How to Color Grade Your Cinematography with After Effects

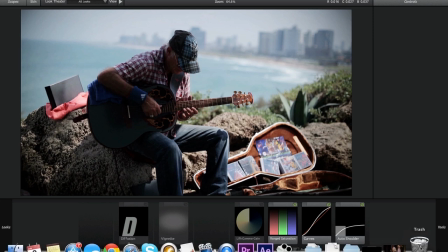11:54 So once I knew that I liked that aspect of it, I kept it and basically did the same thing there.
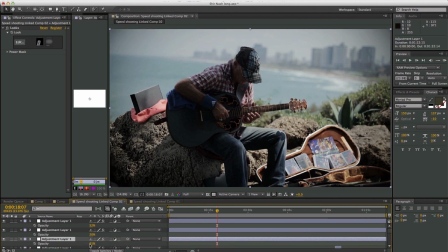12:01 Let's look at the opacity there, and I brought that down to 35%. Again, if I did it at 100%, it would be wild.
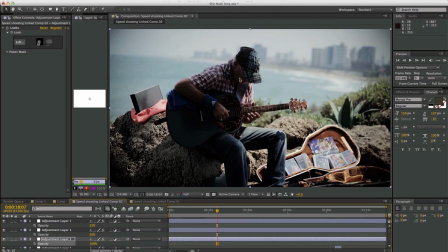12:08 And his face just gets way too, goes into the darks and everything. The blacks just get really crushed way too much. So I just brought it down, toned that down.
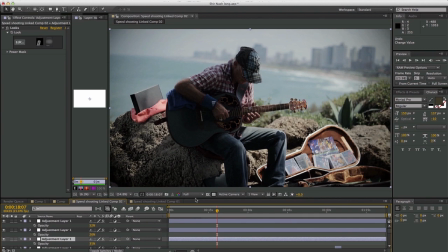12:18 That's it. That's the overall steps. Now, the one thing that I would say you need to do, because not all shots are equal, right?
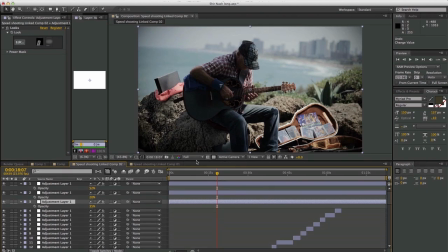12:26 Some of them are more exposed, less exposed. So they're going to react a little bit differently. If I nailed everyone exactly the same, then I could do this across the entire board, as you see what's happening here. But what I do is on individual layers, I'll add an adjustment layer
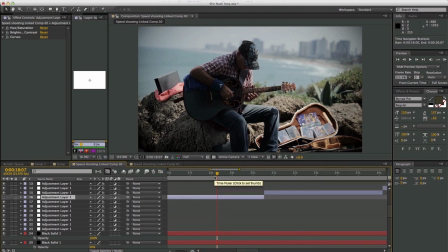12:45 just for its corresponding to just its own a shot. So if you scroll down to on this one here, you'll see that it corresponds to this little, let me find this little gap.
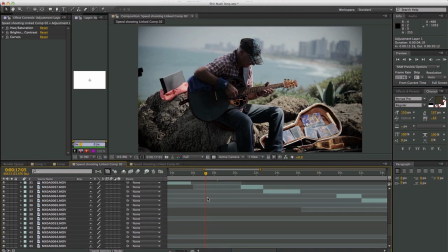12:58 You can see there's a gap here between this shot and that shot, right? And it's going to show in that gap of this layer down here, that piece of video. But it's basically from here to there. So if we scroll up, just to affect this one shot right there,
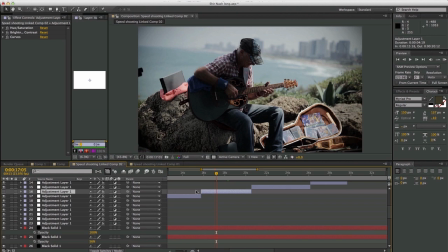13:14 I added another adjustment layer, but it's only going to affect that shot, not what's before, not what's after, because it, as you can see, it doesn't last that long. Now, if we look at that, what I've done is specifically for this shot, there was some things that I needed to change. Actually, for this one, yeah, there you go. You can see that it's just for that shot.
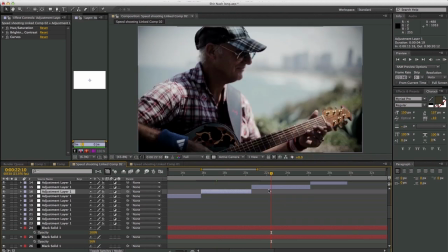13:32 But let's look at a different one real quick, a different shot, just to get a different flavor. So here is this shot.
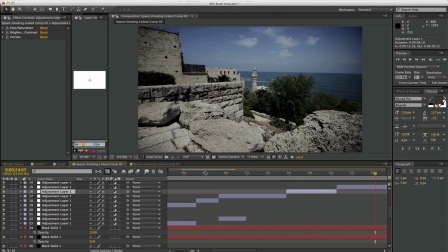13:38 Whoop. Let's find one that's kind of just stays right on it. Okay, this is the wide shot here.
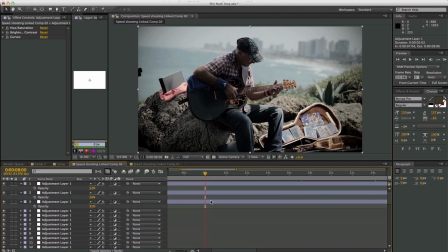13:45 So if we go to that shot, you saw all the layers that we did above. And now I decided that I wanted to affect this shot specifically. And let's look at this last adjustment layer for it. I see I've done some more hue and saturation.
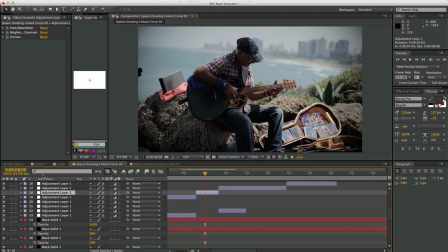13:59 We're going to turn it off completely and see what it does. Now, I can see what I did here. If you look at his face, I felt that it just, went way too into the darks. Turning that back on, other things that I've noticed is that I dropped the saturation a little bit more.
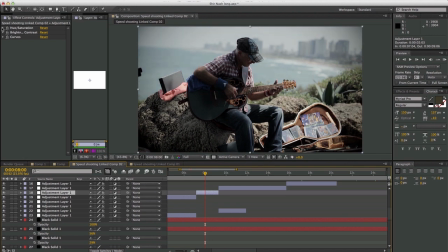14:13 So if we go up top, you'll see what I've done here. I basically, in the hue and saturation, I've dropped the saturation even a little bit more. If I take this off, you'll see that the reds are a little bit more red. The greens are a little green. If you focus on the reds and the green, you'll see that it gets just a little bit more dulled down. It's still green. It's still red.
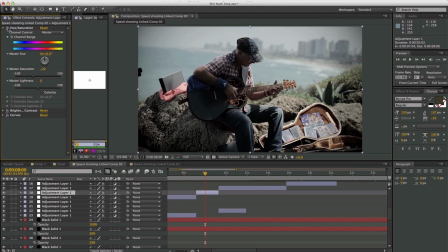14:32 But this kind of, one of the things that I've noticed the top cinematographers say over and over again in the CineSummits is that, overly bright midsection, especially the reds and the greens are just a dead giveaway for video. If you watch movies, they're a lot calmer. They're not as exaggerated.
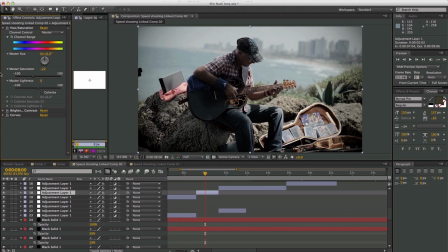14:51 So I brought that down Let's look at what I do with the brightness and contrast. Looks like I just added, yeah, I brought it down just a tiny bit. If we open that up, brought it up a little bit. Let's see here.
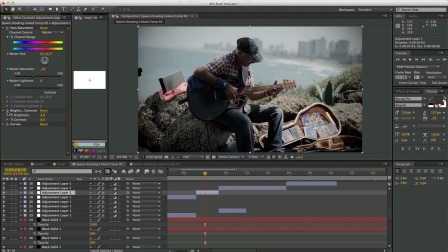15:07 Yeah, just a tiny bit of brightness, and definitely I added a little more contrast. That was the key. I think basically what I wanted there is for, let me look at it closely. Yeah, if you look a little bit into the blacks, you'll see that just a little bit more blacks disappear.
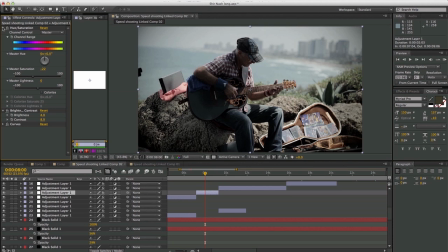15:24 And that was a little tip that I got from Camille. You want to kind of, take away some of those blacks to kind of let it fade into black, and then because of that, the focus will be a little bit more on the mids and highs. Just adding that contrast.
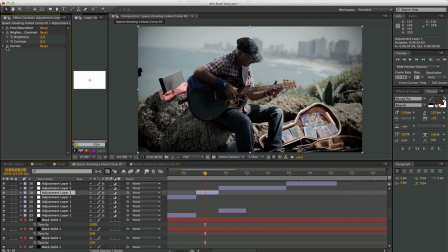15:41 In curves, I brought back the overall main thing I was focusing on was the face. So right here in this really deep dark areas, I didn't like that I was losing a lot of his face, as you can see right there.